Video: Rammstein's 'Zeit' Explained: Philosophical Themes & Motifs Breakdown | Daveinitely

Hallo zusammen! Once more, I need to say, es ist Zeit, it is time, for a new Rammstein video, about the song Zeit, Time. Because after having reacted to both the music video and the song for the first time, and also having analyzed the German lyrics in detail, and given you some, well, English explanations of the lyrics, translations, whatnot, you know, what's interesting about them linguistically speaking, Today, I'm gonna be putting in the missing piece to the Rammstein puzzle Zeit, which is me talking about the music video and how it correlates with the lyrics, in my opinion, because, of course, that's all subject to interpretation, you know, and individual ideas and associations, but let's do it. Why not?
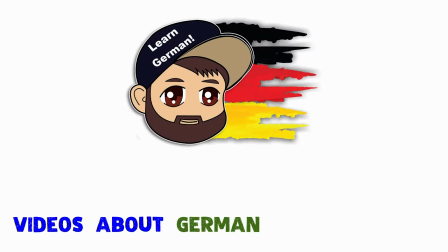Before I'm gonna start, to give you some background why I'm doing this, this channel is about the German language and culture and well Rammstein of course are a huge part of both and I like the band a lot and you guys seem to like them too so that's a win-win situation and if you really really like Rammstein and the German language feel free to check out my other Rammstein related videos as well as my 700 plus other videos about the German language and culture and many interesting aspects about both. I've said it before I'm gonna say it again from my German perspective I think this song is one of the most profound, mature and thought-provoking philosophical ones till Lindemann especially, lyrically, has delivered to date. And the music video is top-notch, like top-tier quality as well.
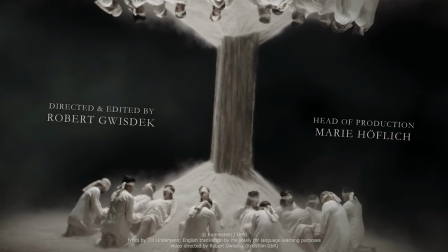The video was directed by Robert Gwistek and produced by the Kreisfilm GbR, which was a first-time collaboration for the band.
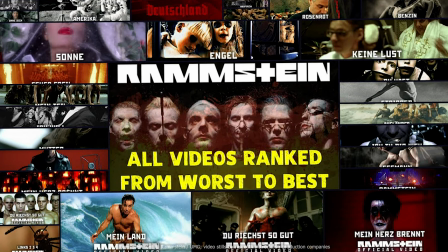To me, it's astounding to think how visually fitting and impressive almost all music videos have been,
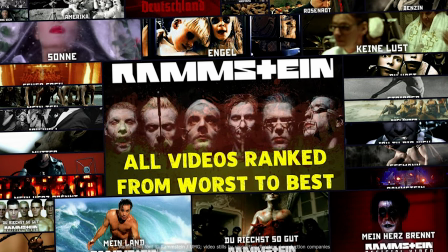despite having been directed and partially thought out by different directors throughout the years.
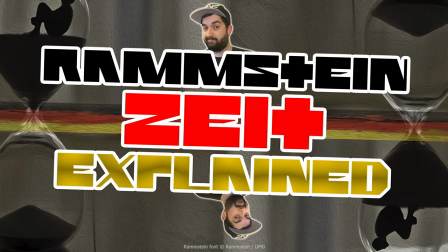As I've mentioned in my other videos, the song's title and overarching theme is Die Zeit, the time.
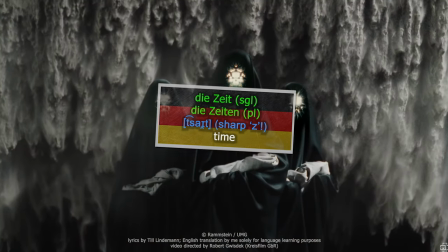The passing of time, how human beings are intertwined with time,
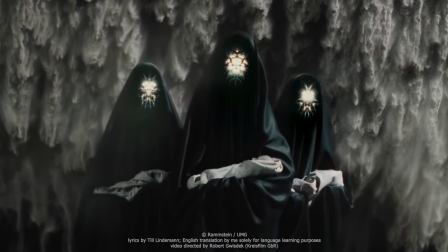space-time, and all the happy and sad connotations that come along with the passing of time,
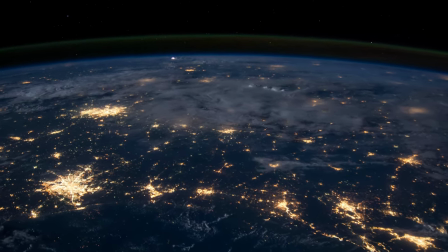living, irreversibility , change, mortality, carpe diem, dying, memento mori, and so on. There are basically two poles, if you will.
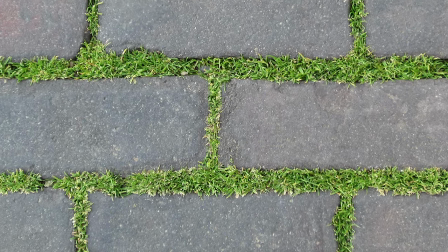One of them is being able to make the most of one's lifetime and the other one being feeling totally helpless and exposed to time.
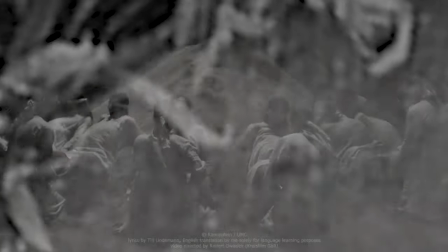And you can't do anything about it. The music video perfectly adopts common associations with time.
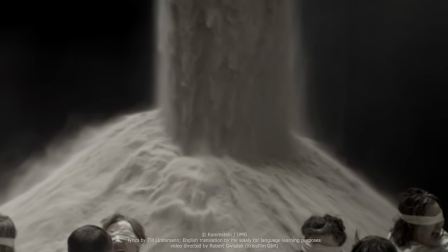For instance, using sand to show how time flows continuously.
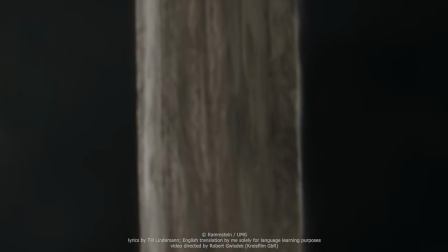To me, the scenes with flowing sand in a mirrored way also reflect how every one of us human beings has their own reception of time and its passing.
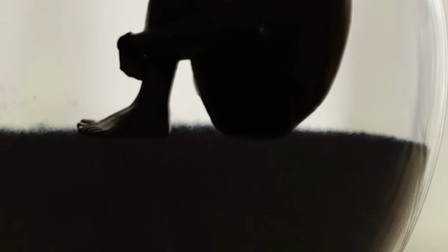Yet, we are all bound to the same physical set of rules regarding time.
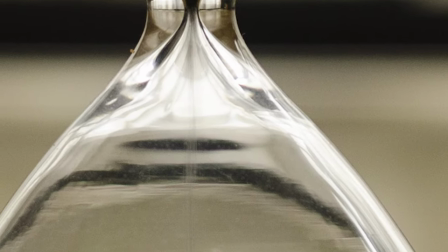Space and time are directly bound and connected, and we can't change, let alone escape it and stop the passing of time.
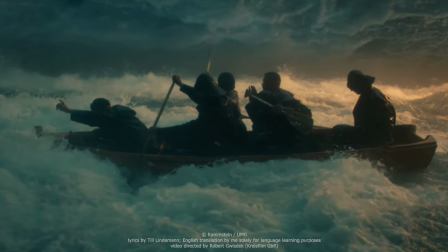We all sit in the same boat, so to speak. And that's also quite literally the case in the music video.
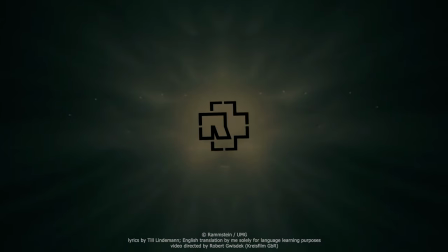But beginning at the beginning of the 6 minutes and 19 seconds long video,
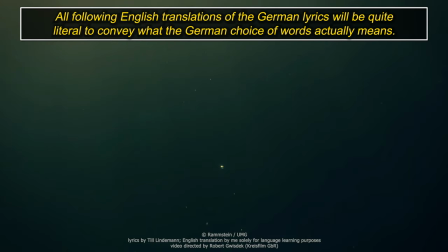I love how the director and his team have played with the imagination and expectation of the viewer.
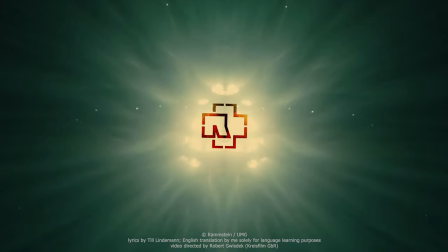At first, we are underwater. We see the sun or a bright light shining down into the water from above,
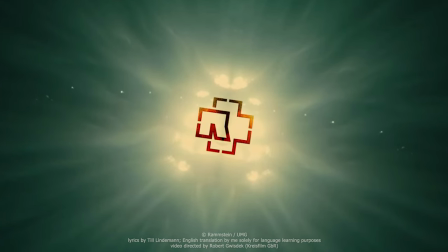which could be seen as a metaphor for being caught in the river of time, including sort of a hope,
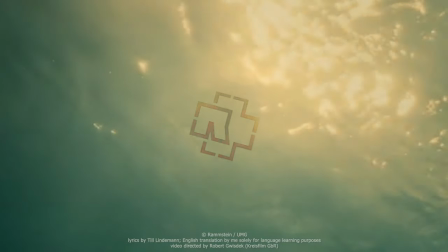meaning the sun or the bright light, in the distance, for instance, to be able to go back in time, to reverse things.
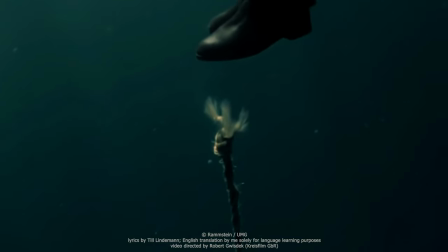It's not until the 22nd second that we see what the rope was tied to, a sailor's neck.
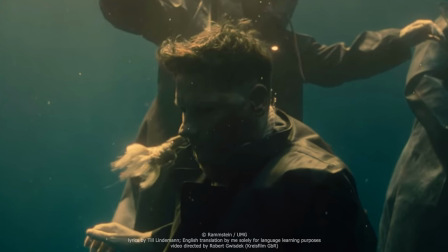I love how the duality of time and its various associations got visualized by using reversing or reversed video footage.
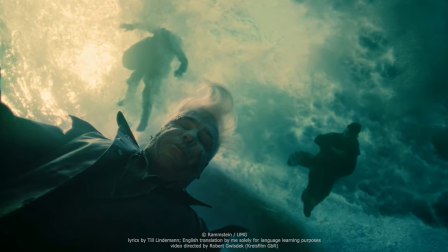We immediately seem to know what happened. There are dead people underwater. They basically drowned.